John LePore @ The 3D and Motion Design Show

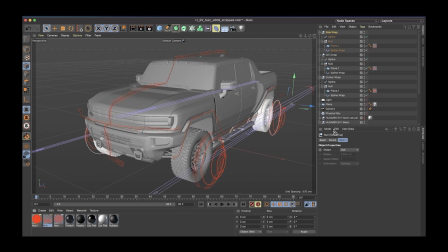1716s
All right, and so in applying this simpler shape,
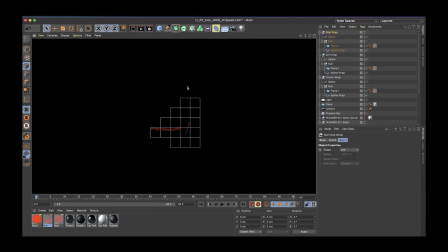1720s
we're gonna take a look at this and just see, yeah, slightly more simple, less detailed, a little less attention grabbing.
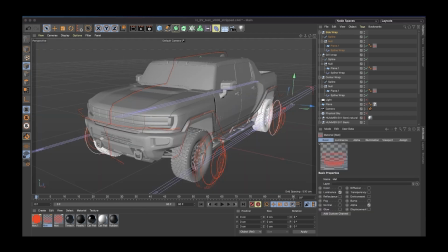1731s
And let's tweak the color as well. I love using orange in UIs, but sometimes it doesn't hurt to do just good old-fashioned bluish green.
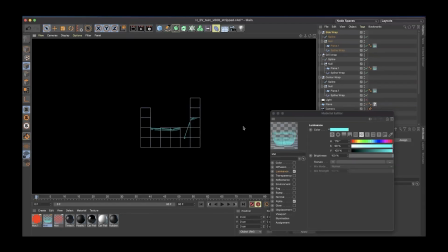1744s
I try not to go overboard on bluish green, but it's a nice one to have in the mix sometimes, even though it's a somewhat typical FUI color.
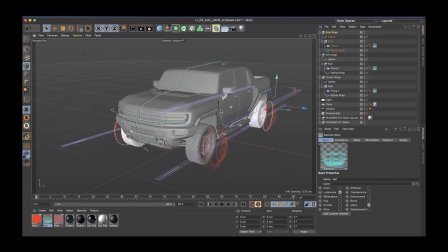1755s
All right, so this is looking pretty rad, pretty cool, and I think we're getting to this point where we've got some really nice forms that are echoing and like respecting the core design of this vehicle.
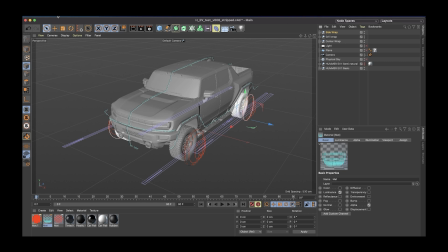1773s
The next thing that I want to start talking about is how we add some visual complexity to this. And usually I find that is in rendering a lot of different passes of whatever it is that we are looking at and viewing.
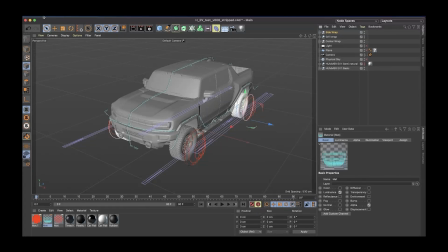1789s
So we're going to render out a few different passes. Why don't we start with the pass for this line work?
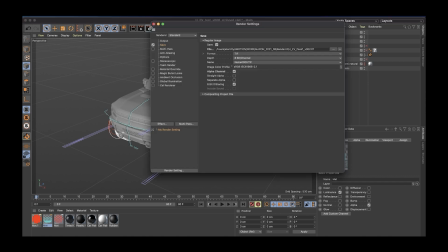1795s
And this is a really fun one. What we're going to do here is we're going to actually kick on some global illumination.
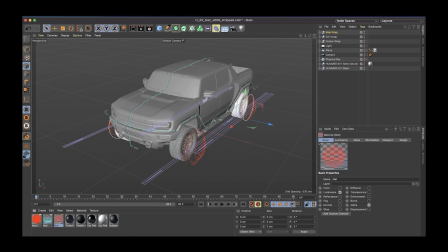1804s
And let me go into both of these materials and look at their illumination settings. So let me select both of them at the same time.
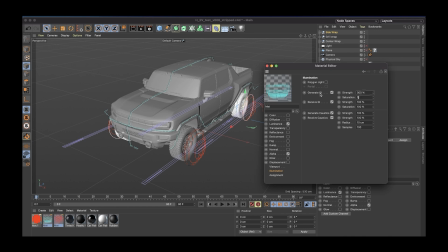1816s
And we're going to turn strength up to, let's try 300% and see how that looks.
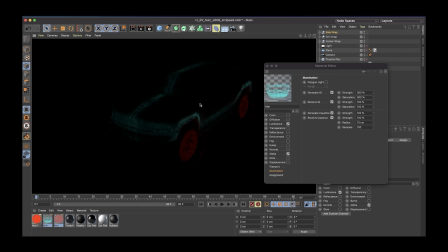1825s
And this will take a moment to kick over.
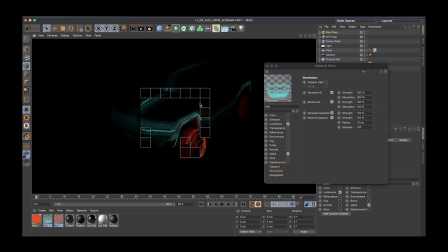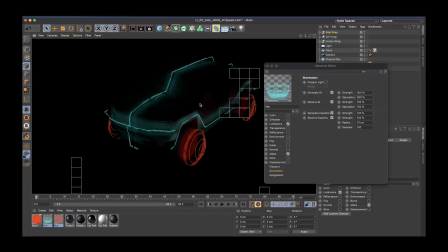Oh, I love the look of that. The way that it's just casting light onto the surface of the vehicle.
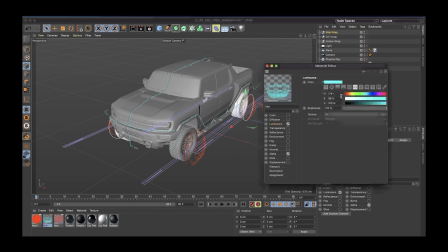1874s
Really cool effect and a great way of bringing some emphasis to this. I'm going to go into the blue one and I'm going to cut its illumination in about half. And I think that will get us a really nice balance.
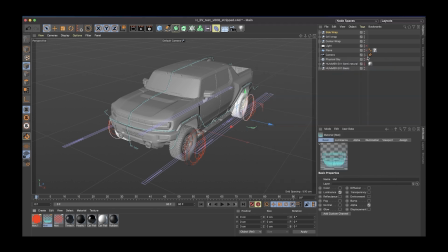1889s
Now, before we actually set anything to render, we should set up our camera here in the scene. And so what I'm doing right now is setting our camera to have a pretty long lens on it.
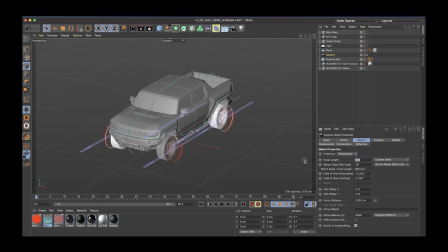1903s
What have I got on this thing right now? Yeah, it's got a 200 focal length. Now, if I was making a car commercial, I would make,
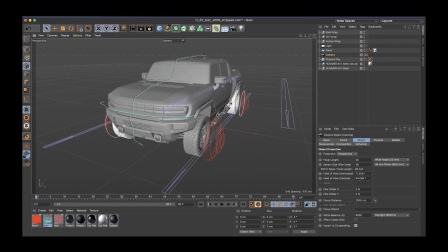1911s
something that had shots in it that looked like this and had all sorts of crazy angles,
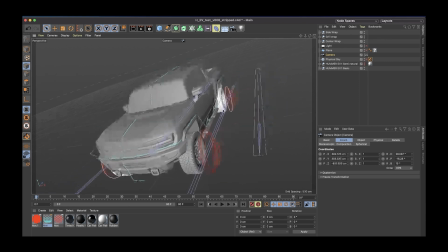1918s
and I love Dutching the camera just a little bit and getting something really exciting and intense.
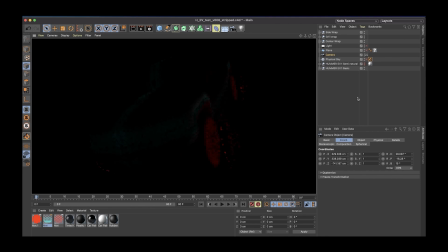1924s
And I mean, that might even look cool in our scenario with what we are building.
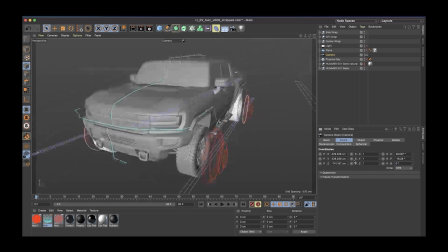1929s
But to me, the true aesthetic for a camera when doing
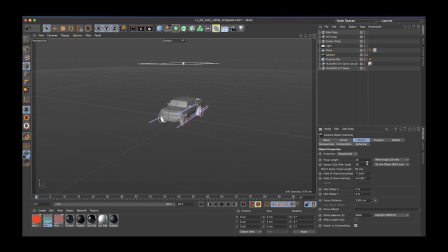1936s
FUI is that it should be very intentionally diagrammatic,
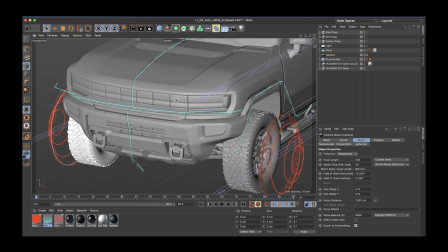1940s
very mechanical in its view and its way of assessing the situation.
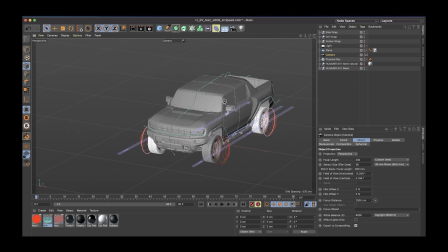1945s
It should look like a blueprint, like a diagram, like a plan view of whatever it is that we're looking at. So I like long lenses and very traditional sort of views.
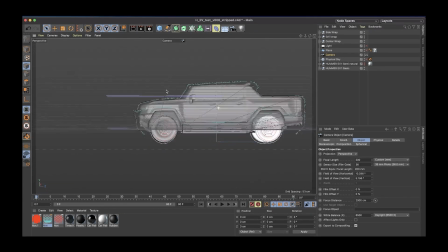1958s
In this case, a 3/4 view, but it never hurts to even just do straight side view, top down view, things like that.